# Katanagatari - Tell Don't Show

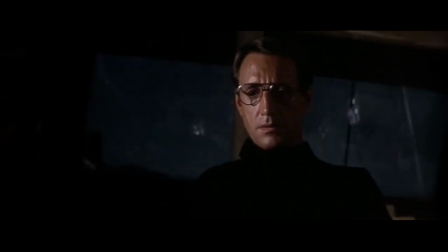A scene that does this extremely well is the famous Quint scene from Jaws, when Quint tells the legend of the Indianapolis.
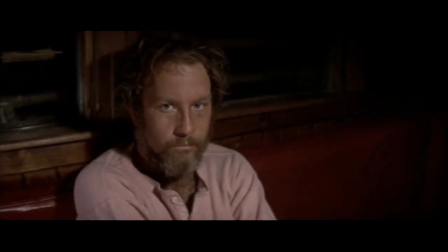It's just three guys sitting in a boat, and you're hearing the survivor describe the sinking of his ship and how the sharks tore the crew apart.
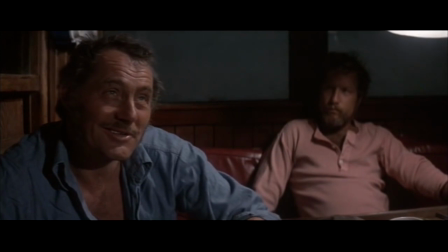Didn't see the first shark for about half an hour. Tiger.
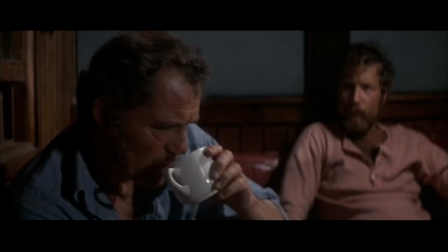The difference is that that scene is not actually about the events described, it's about Quint.
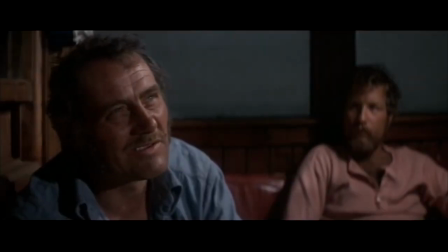You know the thing about a shark? He's got lifeless eyes, black eyes like a doll's eyes.
One of Alfred Hitchcock's philosophies is that the monster you don't see is the one you're afraid of the most.
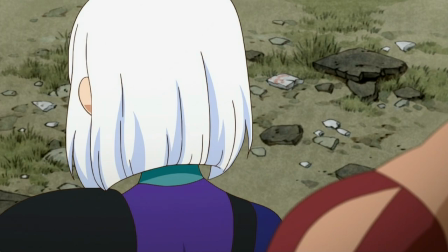There is an escalation of tension when the character refers back to a moment in their past and we don't get to see how it unfolded. Compare that to this moment in House of Five Leaves.
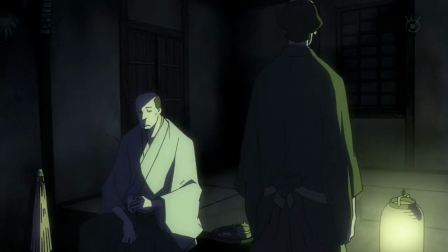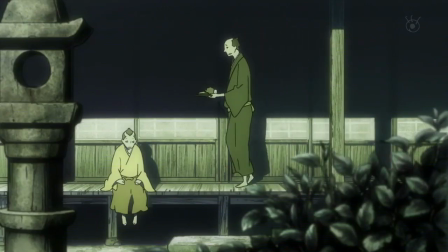The unexpected quick flashback not only feels uninspired because of its awkward transition, but also takes us out of a scene we were barely getting used to.
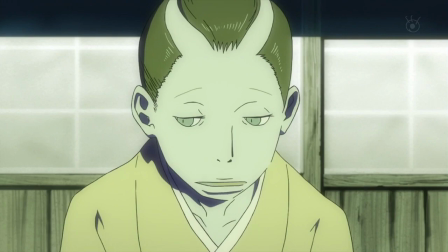And it doesn't give the audience an opportunity to imagine what the scar might have looked like until a reveal.
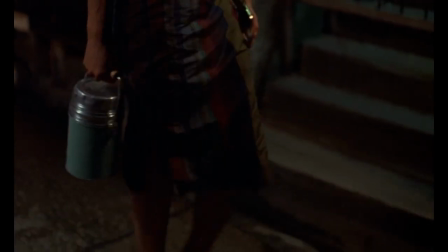When you show, it's important to know what the scene's intentions are.
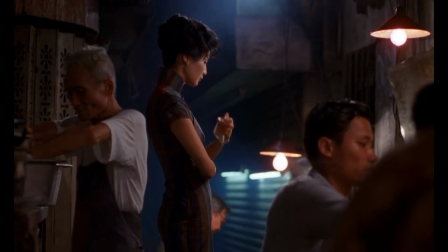If this were in the mood for love, we have to infer the story solely by the character's actions and the compositions,
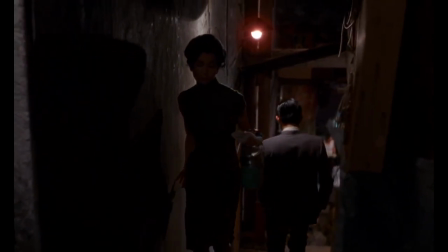because their emotions are something that aren't simple enough for words.
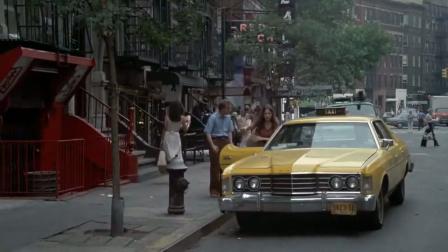But something like Annie Hall requires a heavy load of dialogue so we can understand how much of a neurotic Alvie is.
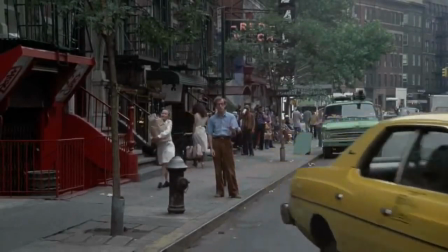Well, I don't know what I did wrong. I mean, I can't believe this. Somewhere she cooled off to me. Is it something that I did?
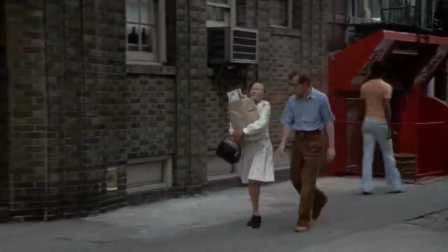Never something you do. That's how people are.
Of course both roles are important and essential to any film or anime.
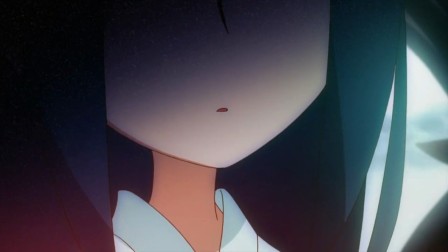It's really all about balance. There are plenty of moments where Katana Gatsuri goes into a flashback or uses the pictures to tell something that dialogue can't.
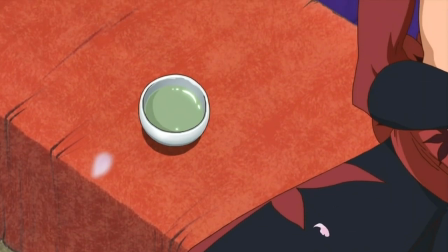It's not necessarily about showing over telling or vice versa.
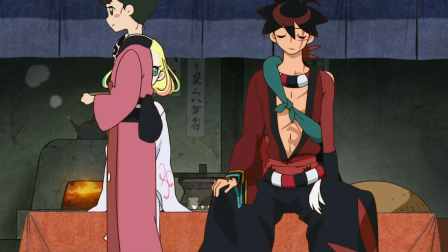It's more about finding a nice middle ground, going to each scene with the most fitting approach.
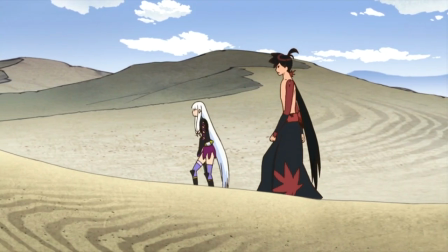And from From there, you just have to figure out what to say.